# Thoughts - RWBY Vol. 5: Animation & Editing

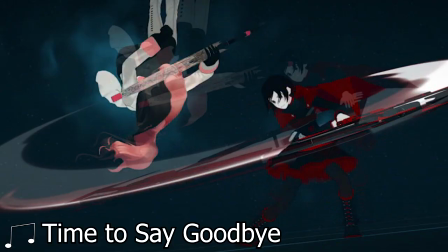0s
As I've said before, the animation of RWBY has always been a mixed bad. The action animation for the first three volumes almost always being the major highlight.
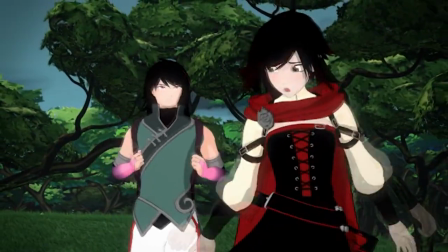7s
Volume 4 changed that and made the non-action and character animation the standout.
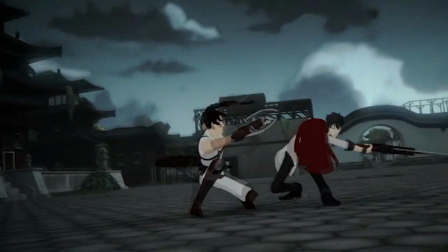12s
The action animation mainly ranging from bad up to great, but never fully reached the same highs as the previous volumes.
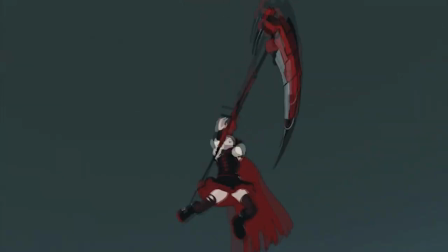19s
The action was ok for what Volume 4 was and the issues I had were mainly things I took
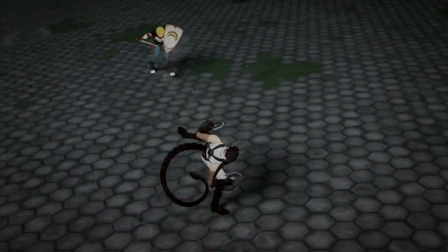24s
personal issues with. would I consider poor and weak choreography and snappy animation,
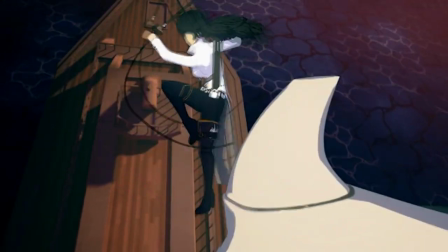29s
also how the camera would, in my opinion, be too close to the action, and how the physics of the character's actions were portrayed.
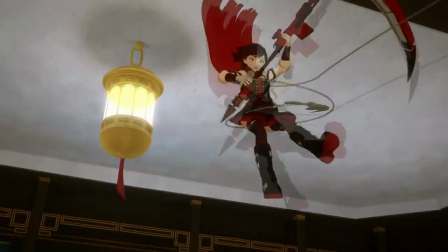36s
I'm happy to see that these things I took issue with were not much of an issue for Volume 5 except for the physics of these two scenes.
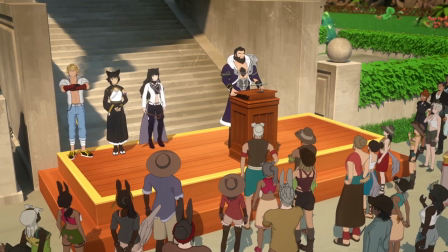43s
So then, how did the non-action and action animation of Volume 5 turn out?
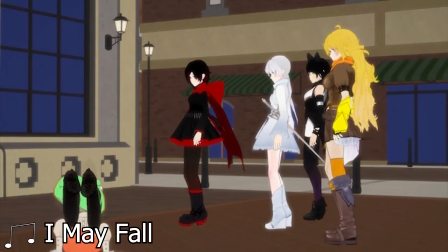49s
As stated before, the non-action animation of RWBY is no longer awkward or janky.
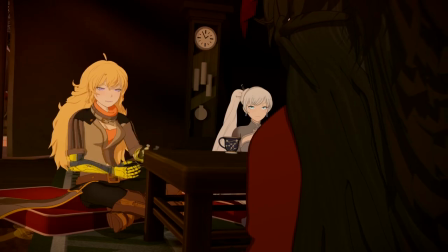54s
This holds true for Volume 5, but some scenes are a little weaker in this regard, due to how often the characters are just sitting or standing around talking.
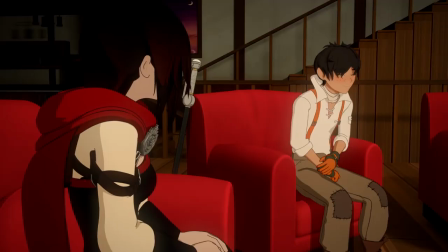62s
The animation for these scenes is not bad, but are just not that interesting to watch.
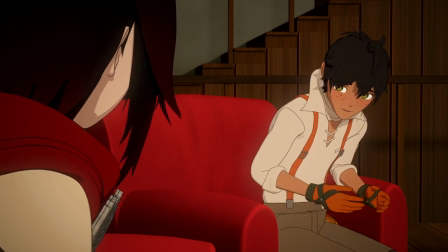68s
This is especially true in the animation for these types of scenes happening in Mitchell because it almost always takes place in the same room.
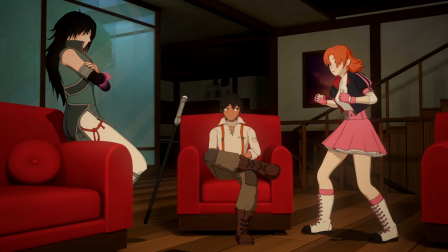76s
Other than that, the character animation for the non-action scenes is really good. but this time I also get to mention how good the mouth animation is during these scenes.
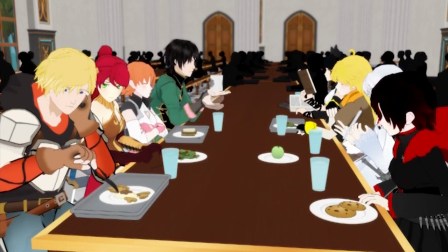84s
Ruby's mouth animation prior to Volume 4 can be pretty distracting from time to time,
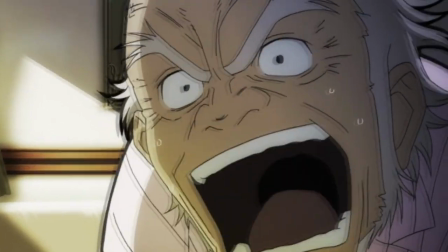88s
but I watch a lot of anime dubbed, so I'm used to that animation not exactly lining up with what is being said.
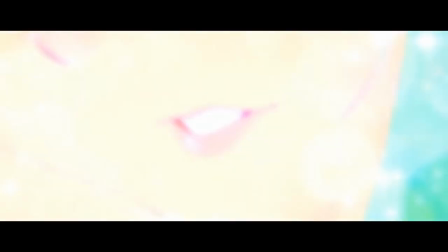95s
But it is always so satisfying for me to see the animation of the mouths sync so well to what is being said,
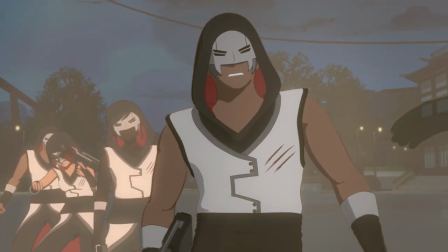102s
probably because I'm just not that used to seeing it. Surprisingly, it was the animation of Adam having a hissy fit that I really liked for its mouth animation.
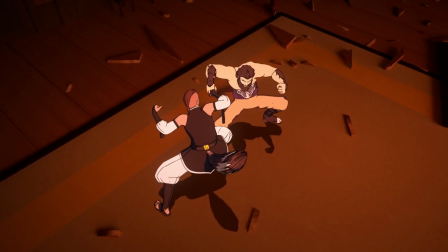110s
The action animation this time around is something I believe tended to have a legit problem. That is how slow I found the animation of the action scenes to end up from time to time.
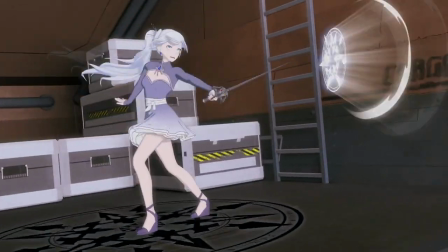119s
It's not slow all the time, just some of the time. There is more to it than just the speed of the action.
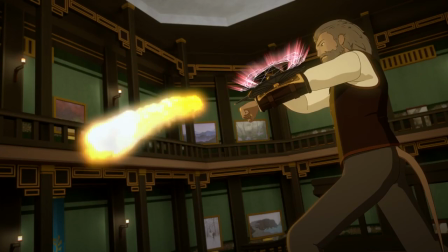125s
I think the best way to explain this is to get right into what I think could be done to address this issue.
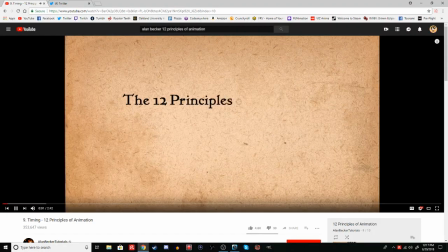130s
I'm going to reference a few of the 12 principles of animation. If you want a basic understanding of what these principles are and how they are used and can affect animation,
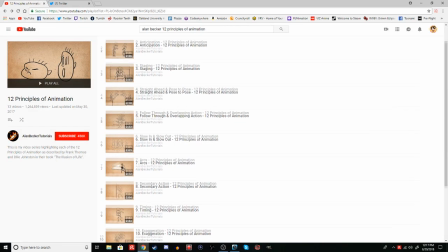139s
check out the video series by Alan Becker tackling these principles on his tutorial YouTube channel.
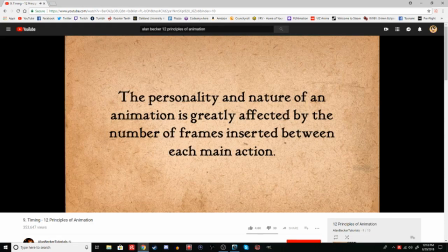145s
First up is the principle of timing. Pretty straightforward since it deals with how many frames an action takes.
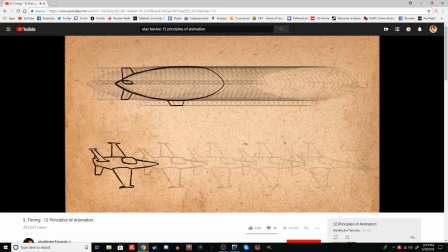151s
The more frames an action takes, the slower the action. The less frames, the faster the action.
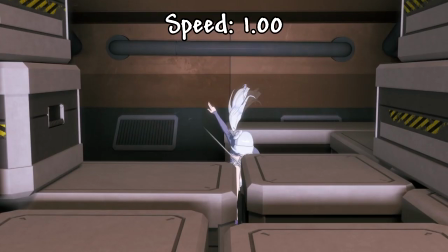156s
I'm not saying the action animation needs to be drastically faster in these scenes, but I think 5 to 15% faster would be enough.
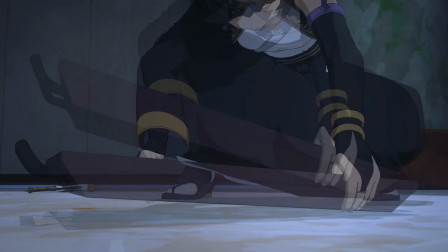164s
The problem I think this would adequately address is the lack of urgency in the action animation and in the movement of the characters.
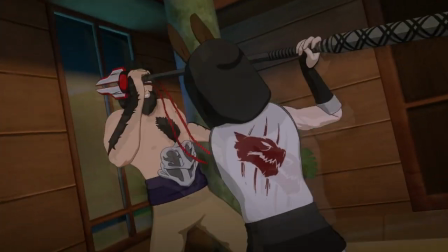171s
Again, this isn't true all the time, only some of the time. This principle could also help speed up the dust and projectile attacks.
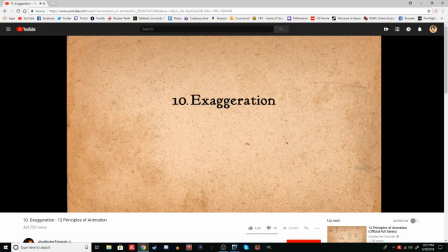178s
I just think these attacks move way too slow. The other principle of animation I think would help is exaggeration. Exaggeration is taking the point of the animation, or what is being conveyed, and enhancing it in order to make it more pronounced.
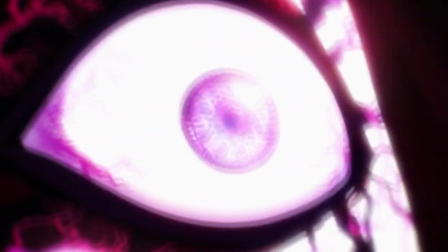191s
A quick example of this for action animation is impact frames. You can find out more about those in the CanepaFX videos on One Punch Man.
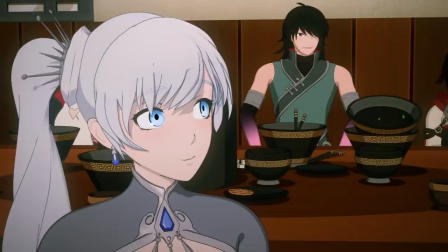199s
Now, exaggeration doesn't have to be a full-on spectacle in a brief moment. For example, how Ruby is being animated here is great exaggeration.
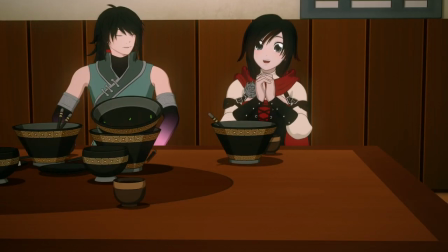207s
It is highlighting her awe and excitement over Yane's prosthetic arm.
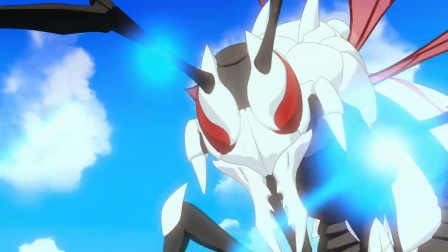211s
The thing I think exaggeration will help with is convey the impacts of the action and the emotion of the characters.
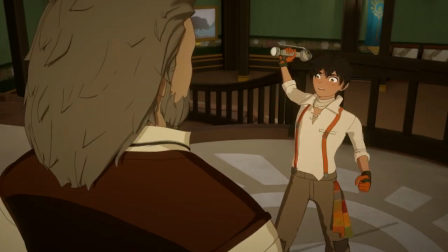218s
Now, look at Oscar knocking Lionheart down the stairs.
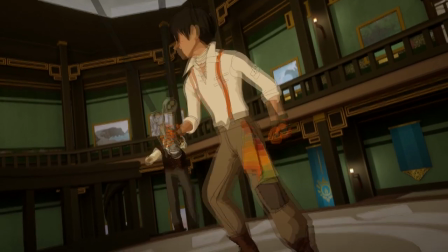221s
The force conveyed doesn't seem like it is actually enough to send Lionheart flying and falling down the stairs.
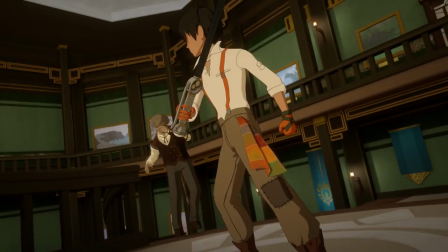227s
Imagine if Oscar used both hands to strike Lionheart and that the animation, visual effects, and camera better sold the impact and motion of the strike.
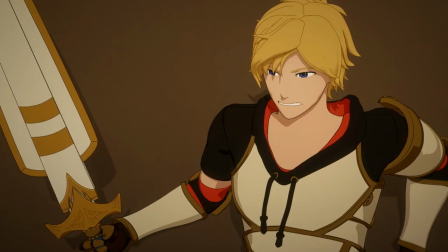236s
The other bits I think exaggeration would massively help out are Zahn's attacks against Cinder. This is Jean when he isn't attacking Cinder.
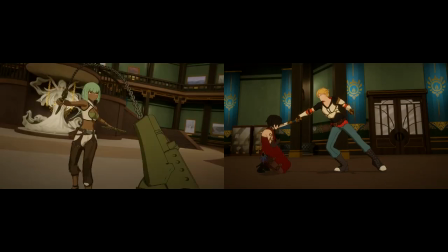243s
This is Jaune when he is attacking Cinder. Do you see what's missing?
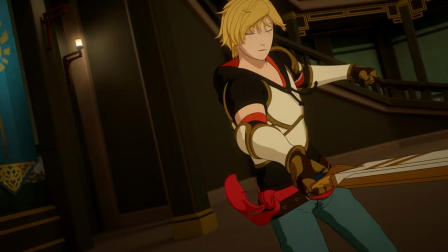247s
It is the emotion and effort Jaune is going through and putting in. It seriously looks like Jaune isn't even trying.
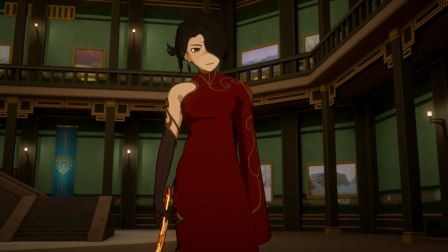254s
Cinder should definitely not be doing so because, well, she is fighting Jaune.
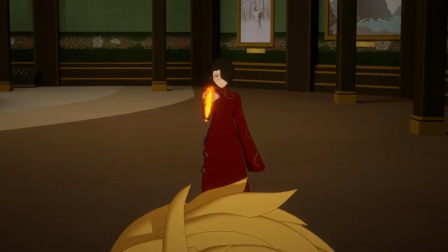259s
There is a massive skill gap between the two of them,
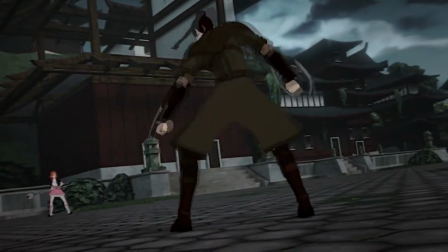262s
but Jaune should at least look like he is putting his all into his attacks and have the emotions of his character being enforced through his actions.
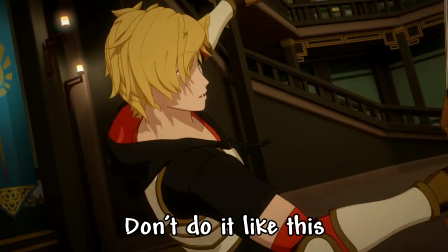270s
I don't get the sense that he is even trying to make her pay for what she did. That's what I think the principle of exaggeration can be used to help here.
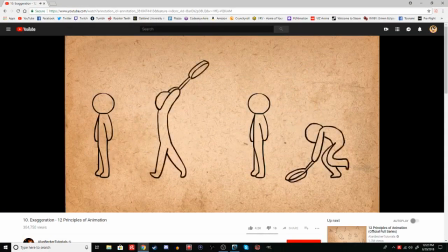278s
The combination of both the principles of timing and exaggeration is what I think will help alleviate how slow the action animation would tend to get.
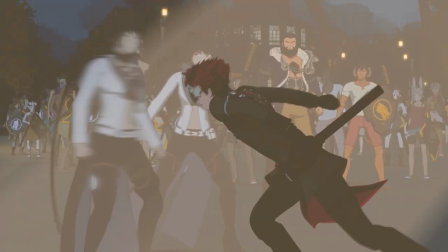286s
I think these would help create a better sense of urgency in the action and better convey the emotions and impacts of the strikes done by the characters.
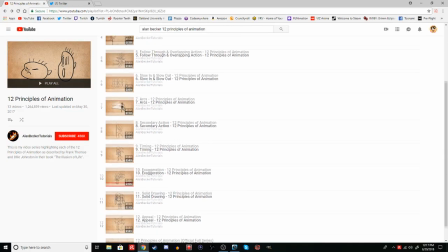294s
I was also going to bring up the principle of follow through for the stop and go animation, but I realized that this most likely won't help resolve the issue.
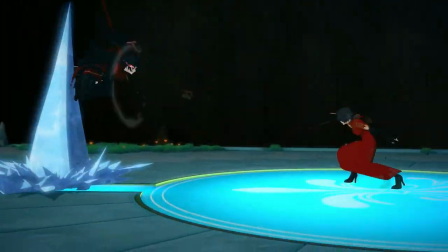302s
Truly, the animation just needs better, smoother transitions between each primary action.
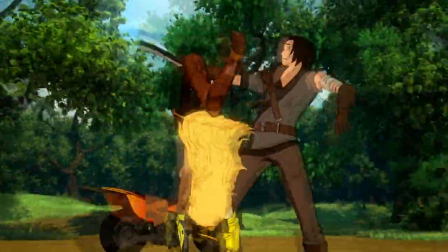308s
The Kruby teased this before the volume started at RTX saying that there was going to be some Monty-ness coming, and I think they did pretty well at that with some key moments.
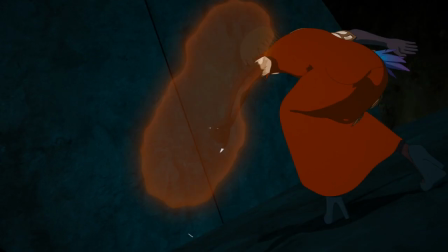317s
Sun vs. Aaliyah and Raven vs. Cinder being the best in this regard. Other moments were not so well done.
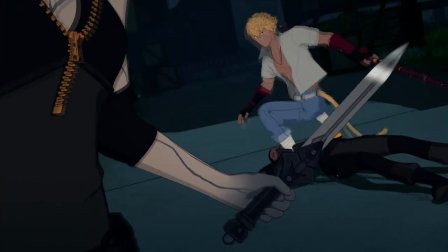323s
For example, when Sun saved Blake. This sequence feels much slower than it ought to by having the editing and writing focus on redundant things.
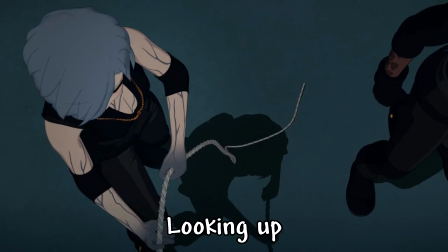332s
Blake says now, but the edit gives time for the enemies to react, and the camera focuses on them.
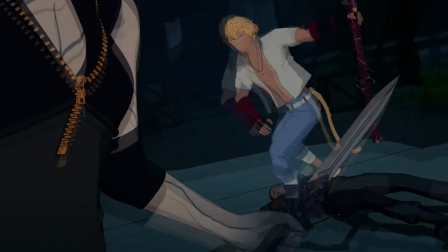337s
Somehow, the girl is surprised that they just got jumped. She pulls out her weapon and things stop for the camera to focus on her weapon as a visual effect runs on it.
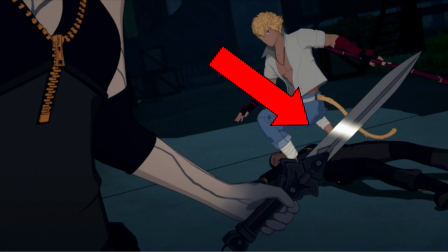346s
That, right there, is the biggest issue I have here. The stopping of things just to focus on and highlight the sword.
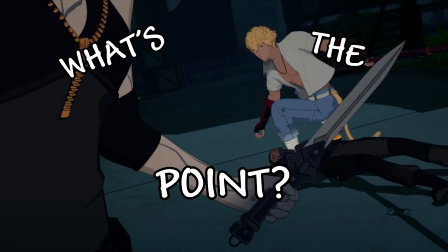353s
My issue? Simply put, what's the point? All this says is that she has a weapon and it is sharp.
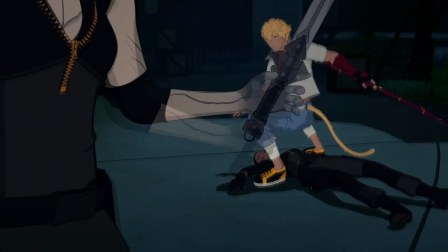360s
This isn't the first time we've seen such an effect used to highlight a character's weapon.
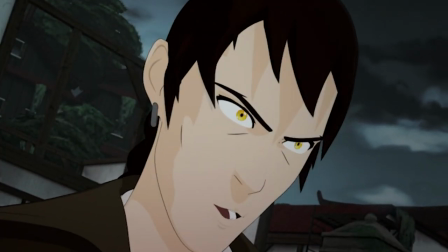364s
It was last used back in Volume 4 when Tyrion attacked Jaune, but there it has much more purpose and meaning.
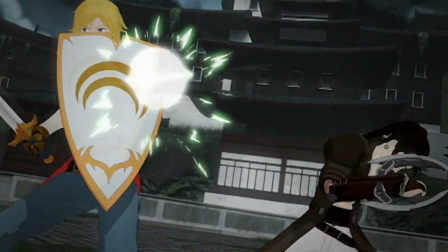371s
Let's put the same question here. What's the point in doing this?
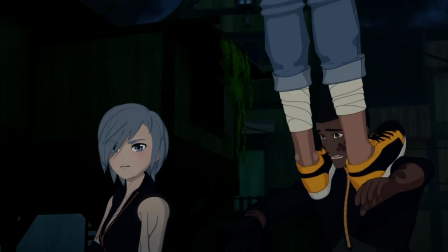375s
This time things have been slowed down instead of left going at regular speed with an odd camera zoom.
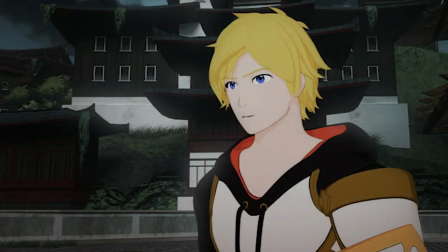381s
It's trying to have us focus on this crucial moment. During this moment, Tyrion's weapon he is about to attack Jaune with is being given a visual effect to highlight it.
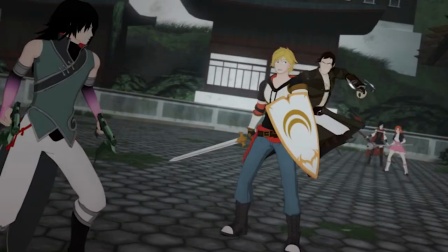391s
This all comes together to tell us that Tyrion's attack is serious.
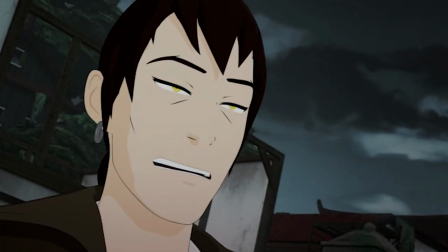394s
It causes us to worry for Jaune's safety, especially since he is being taken by complete surprise.
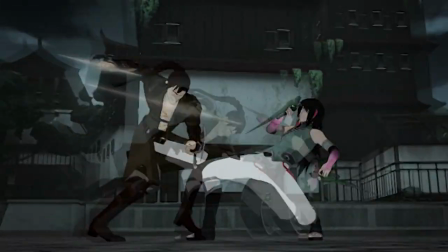400s
Lucky for Jaune, Ren, who was able to adequately handle himself when fighting Tyrion earlier, kept up and stopped Tyrion's attack.
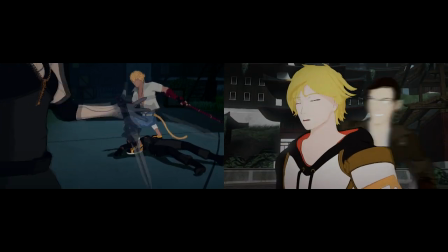408s
See how much more was put into the use of this visual effect here compared to how it was used in Volume 5?
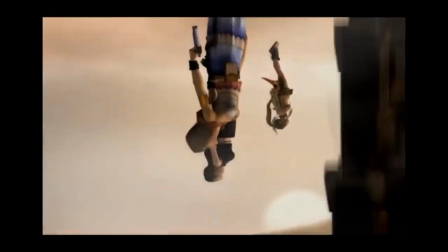414s
Jumping back to talk about the Monty-ness found in some of the action scenes animation, I saw some moments that were clearly inspired by what Monty had done previously.
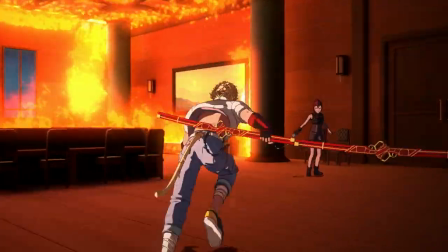422s
The White Knight jumping off the airship reminded me of Dead Fantasy 2. Also, the animation of Sun vs. Illya takes similar cues from Sun vs. Roman,
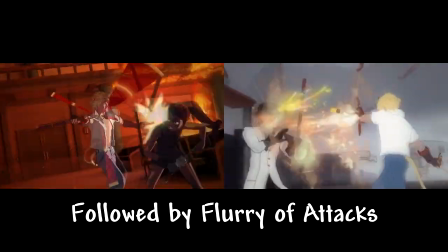432s
but the animation is more polished and does enough to differentiate itself from what was previously done.
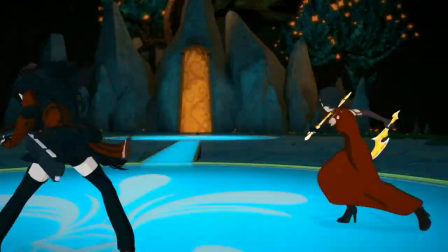437s
The action sequence I enjoyed the most of this volume comes from Raven vs. Cinder.
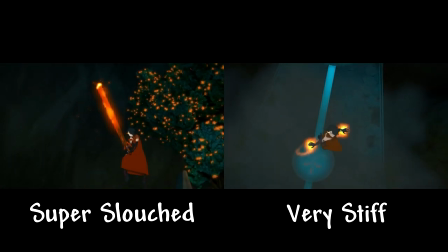442s
This scene has issues early on due to Cinder having some odd poses and a not as fluid somewhat slow animation.
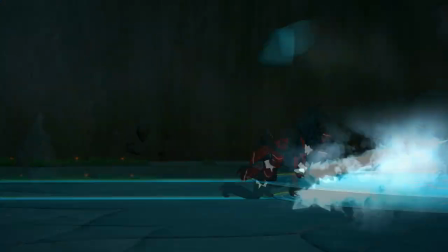448s
My favorite shot for this early bit is Raven getting knocked back along with a flurry of ice chunks. The sequence for this fight I enjoyed the most takes place during their battle among the falling rocks.
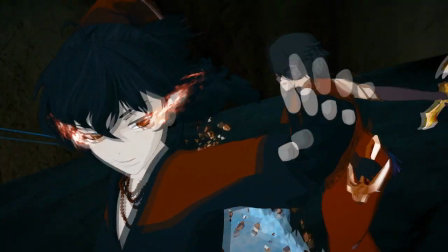459s
This moment in particular is what made me love it. Raven disarms the weapon in Cinder's left hand, you know, her weak side, and continues the pressure.
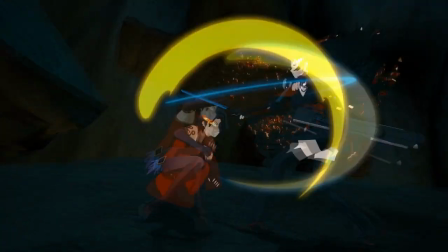467s
This causes Cinder to go completely on the defensive and retreat.
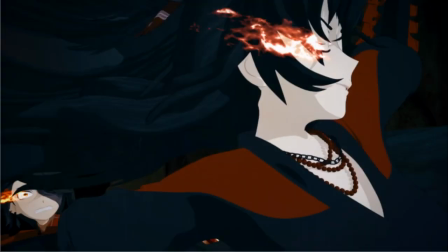471s
The one thing about this part of the sequence I like is that in one part of the frame, we can see the expressions of both Raven and Cinder. This moment told me that Raven is the one who is going to win this fight, because she is composed and confident, while Cinder is aggravated and losing control of the fight.
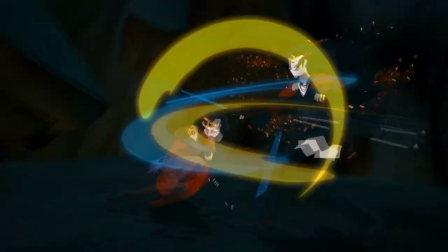486s
I also like how the camera in this one shot keeps both Cinder and Raven in frame as they jump from rock to rock.